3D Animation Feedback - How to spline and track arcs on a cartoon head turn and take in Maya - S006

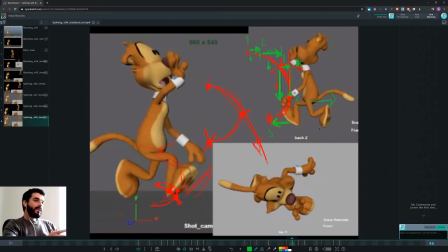But I mean, again, do not take this as a golden science. Science in here is just my idea based on my experience of what people understand of motion and what I understand of motion rather.
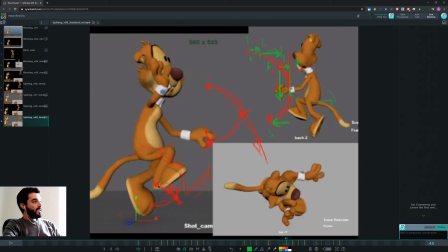So down here, similarly, I think that if you had some sort of arc for which we move a lot faster to this pose, and then we have one more pose down there, or even, I would say probably even a bit more vertical,
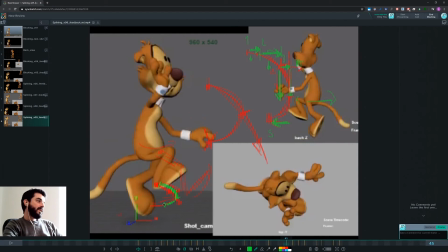then if you change the direction, you give us a bit more direction there, and then you can accelerate, then the arc will be a lot clearer, and you wouldn't be holding the character still. You're just slowing down in areas to let us rest and appreciate the change in motion.
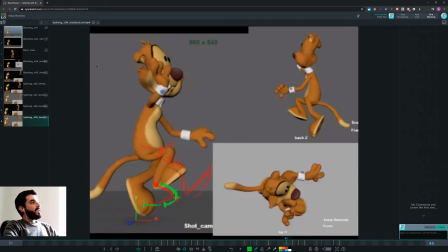You have to keep in mind, of course, that this whole character is moving here.
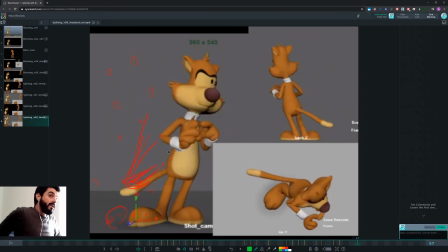So I mean, it will be just too much for us to read all different arcs at the same time. There's no time. There's no way I can really understand what's going on in here, and I will never.
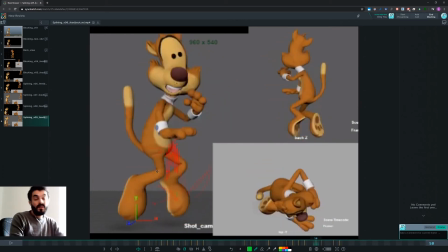By the way, it's just too much motion.
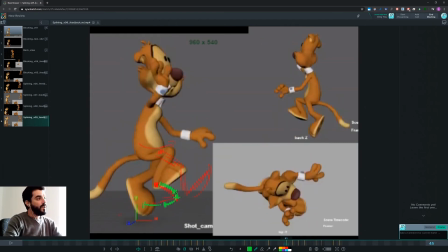But by breaking down the motion so that you slow down in certain areas, you make it a lot more readable.
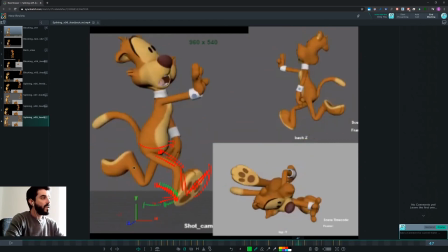Plus, you could use those moments of pose to accelerate other parts of the body. So you keep on driving our attention to one part or another, okay?
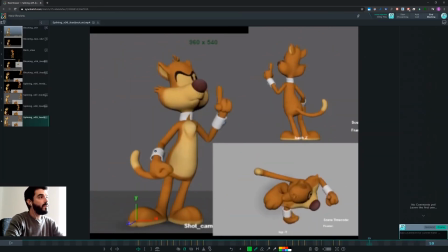The arc of the left arm is a lot better on the way down. Now it's a lot softer, you can see it yourself. It would have been great if you tracked the top view a bit better, because we're moving that way, so it seems, but then
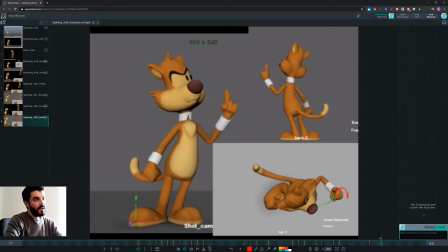we change and go down this way. That's actually not too bad, but you see that I think the fingers could go a bit more to the back in there, and then just swing in position a bit better.
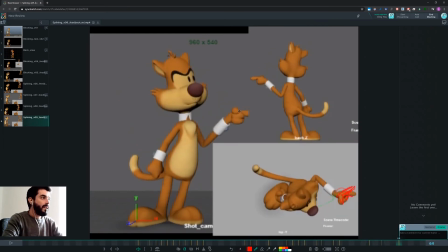So the same thing you did down here on the way down, which is really cool,
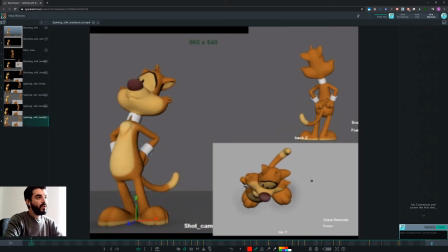nice smooth accent, you could do it vertically from the top view.
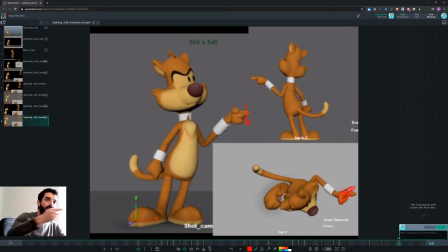Instead, the top view is just, if you think of it, the top view is just sort of translating this way. You're just not calculating the arc there. Do it. It will improve your animation. And similarly, you can track the arc for the elbow.
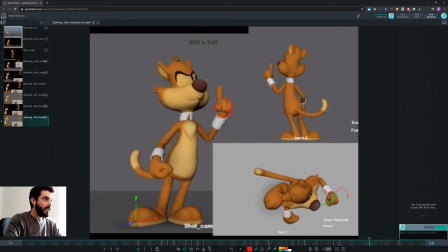So as the wrist is very high, the elbow could be a lot more in, so that after, when the elbow is when the wrist is at its maximum vertical motion here from the top view,
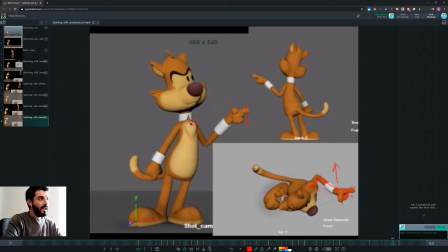you can open up the elbow a bit more. I suspect you may help a lot more with the clavicle and move the clavicle back as well there.
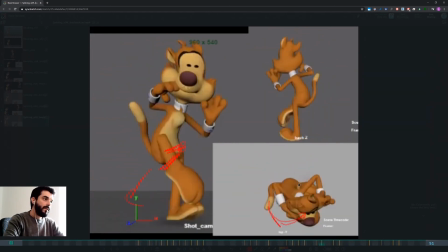And for the right
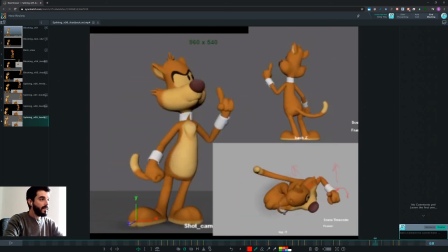hand, same thing. You're going fairly straight this way, and then you give us a bit of an arc there and a bit of an arc, which works a lot better, and you go back very fast there.
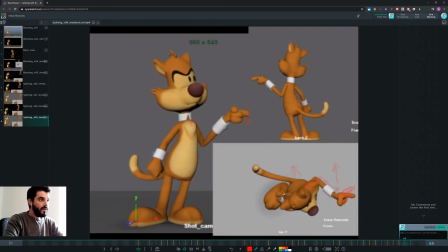But then I would expect something like this to happen, but I don't see it happening there. So that's a bit strange.
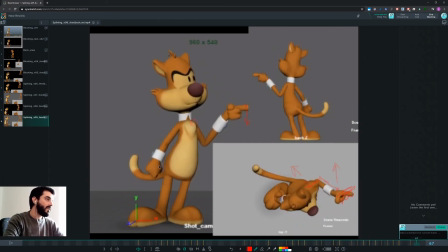I would need to be closer to it to know what goes on there, but I think that's the problem. And like you're doing for this finger, for which you're just translating it, what happens to this wrist is that all of a sudden here it is just translating.
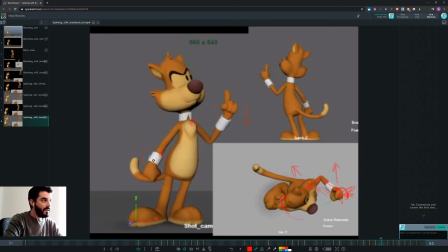Look at the bend you have in the wrist in here, and you can see that it was rotating until,
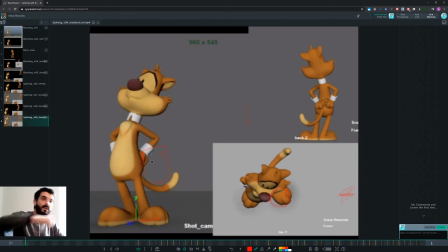say, this point, and then it stops rotating and it's just translating. But certainly there will be a bit of this motion, right?
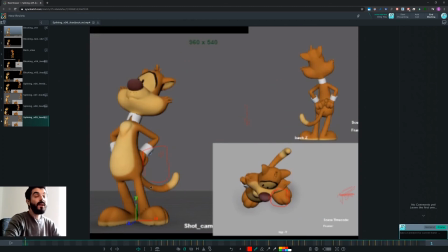A bit of overlap there. So you need to put that in if you really want to have really polished animation there.
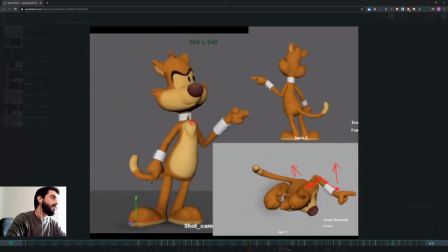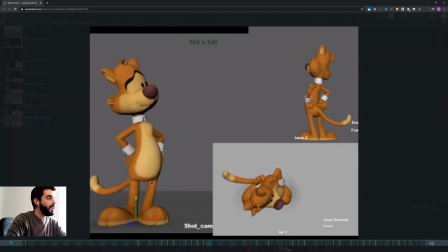Then now let's see the facial expressions in the end. So
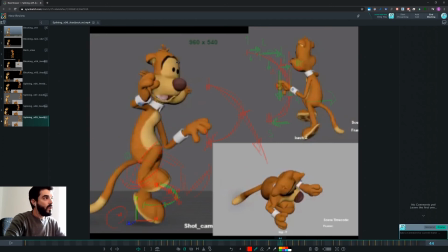I think now it's a lot clearer without all those changes of emotions that you had in the previous version.
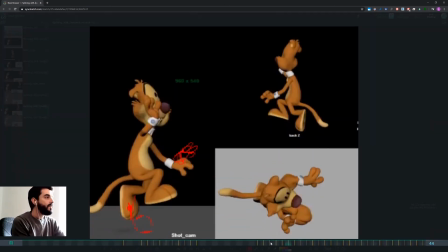So if we check the previous version, you remember how there were 2-3 different expressions going on.
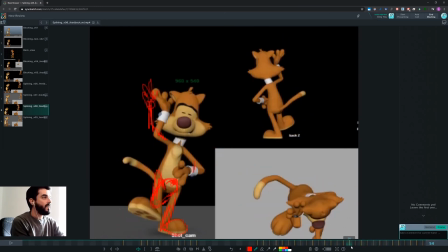It's just a matter of 8 frames.
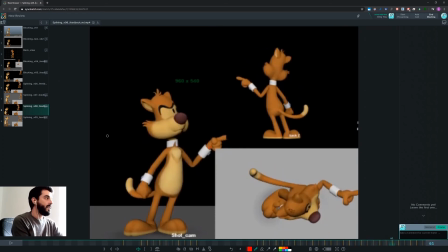I mean, and there were cool expressions, don't get me wrong, but it was just too much stuff going on in just too little a time.
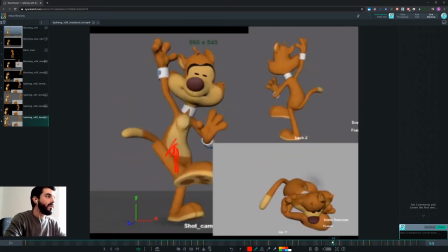So I think in here what you can try and do would be to
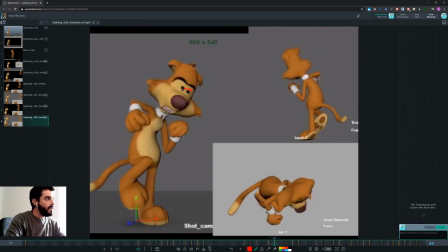I would try and do not go up with both eyebrows at the same time. That looks really machine-like. Keep one eyebrow down and closed on frame 43, so that will keep that pose a lot lower,
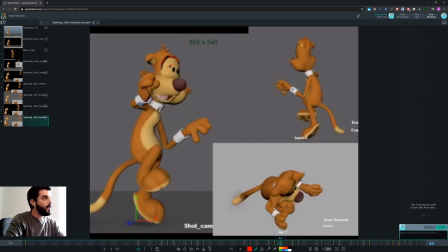and that means that on 44 you will still not be completely open. One eye will be open but not both, and then it will open up there.
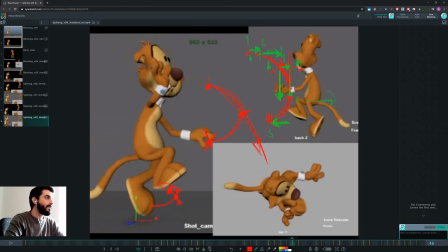In here, the rotation of the head is a bit confusing, if you ask me. There's a lot of movement going that way.
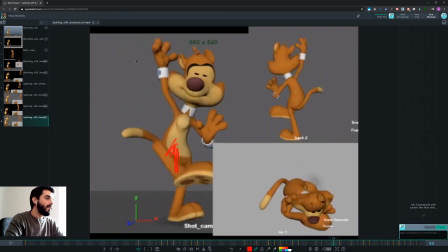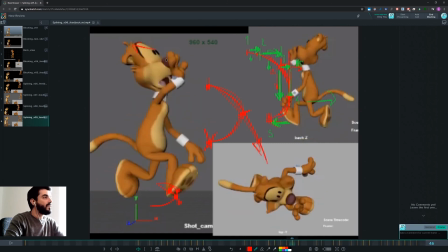And I don't think you need to go so profile. I think you can keep the character a bit more 3/4 there, so that we see the mouth and the nose a lot better there.
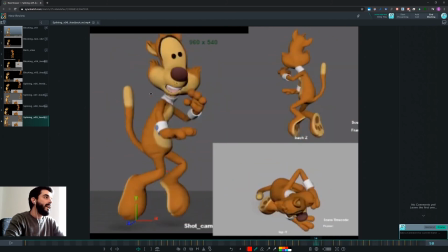And then as you come back down, I would probably try and keep the facial expression
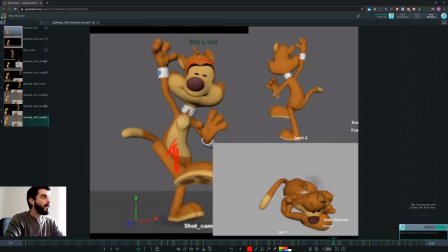open for one more frame there at 53. So maybe one of the two eyes, the right eye will still be a bit closed, but the other eye will still be open, so that you can squish down in 1, 2, 3 frames perhaps,
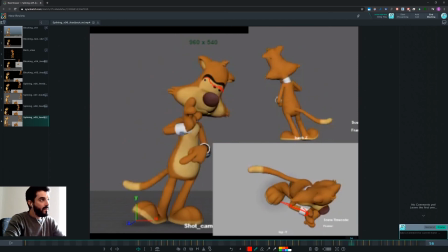and just be a lot more closed down here. And you stay down a couple of frames being closed, just like in the previous take, and then actually you can stay down even 3 frames being closed, I think,
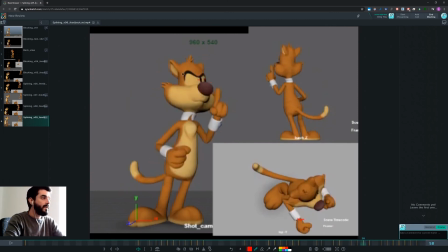and then starting at 57 or 58 you can open up a bit more. I mean, you can even keep this pose, but this pose is super symmetrical, or so it feels. I think it would work a lot better if this area was a bit higher and this area was a bit lower.
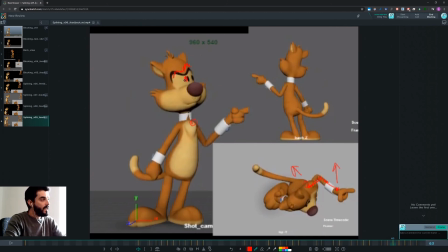And if you move this eye a bit more to the left, and you could even camera left, and you could even close it a bit and open up this guy a bit more, and that will give you, I guess, a bit of a nicer pose.
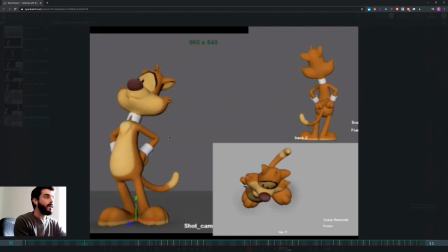I'm not going to comment on the tail yet, because as you know, I mean, until the arrested animation is working, I wouldn't even check the head, the tail, and plus you're not tracking the arcs of the core,
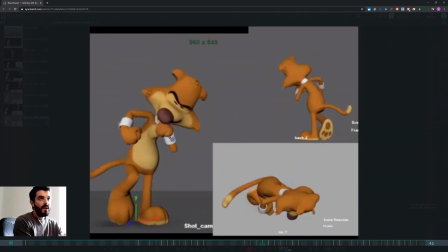it seems, so I wouldn't even touch the tail.
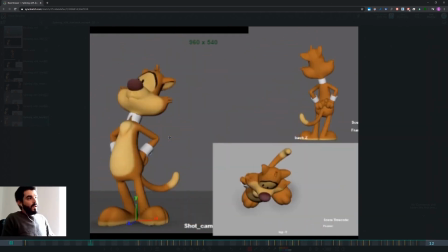If the core isn't working, fixing the tail in there is just a waste of time.
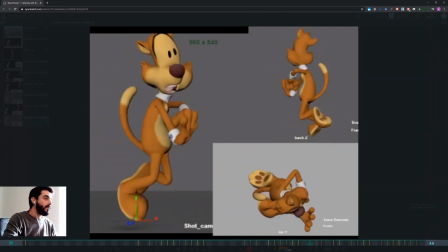And that's it. So well done, it's going in the right direction.
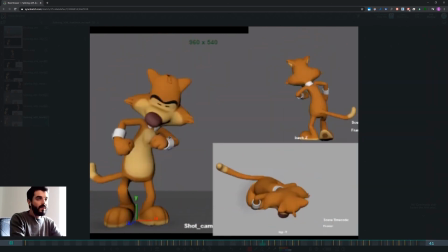There's still, I mean, there are limits, of course, to this animation because you're learning, but it's getting there. It's a lot better than it used to be just a few versions ago.
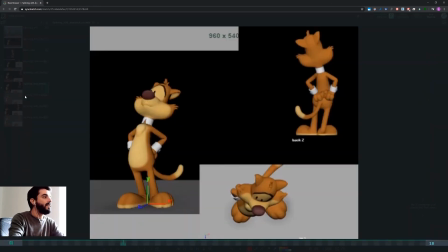If you check what you had in the first splining, it was a lot harder, a lot more confused if you think of it.
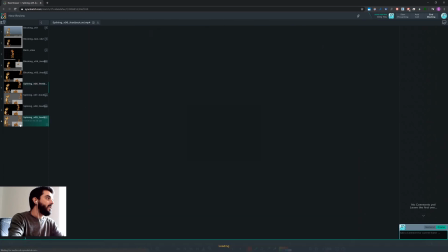Now with this new iteration, the movement is a lot nicer,
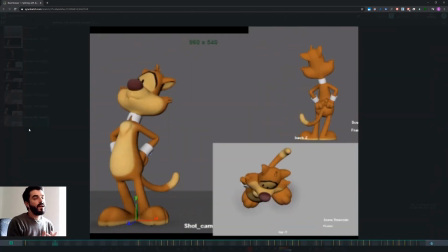a lot cleaner, and the arcs are a lot clearer, in fact.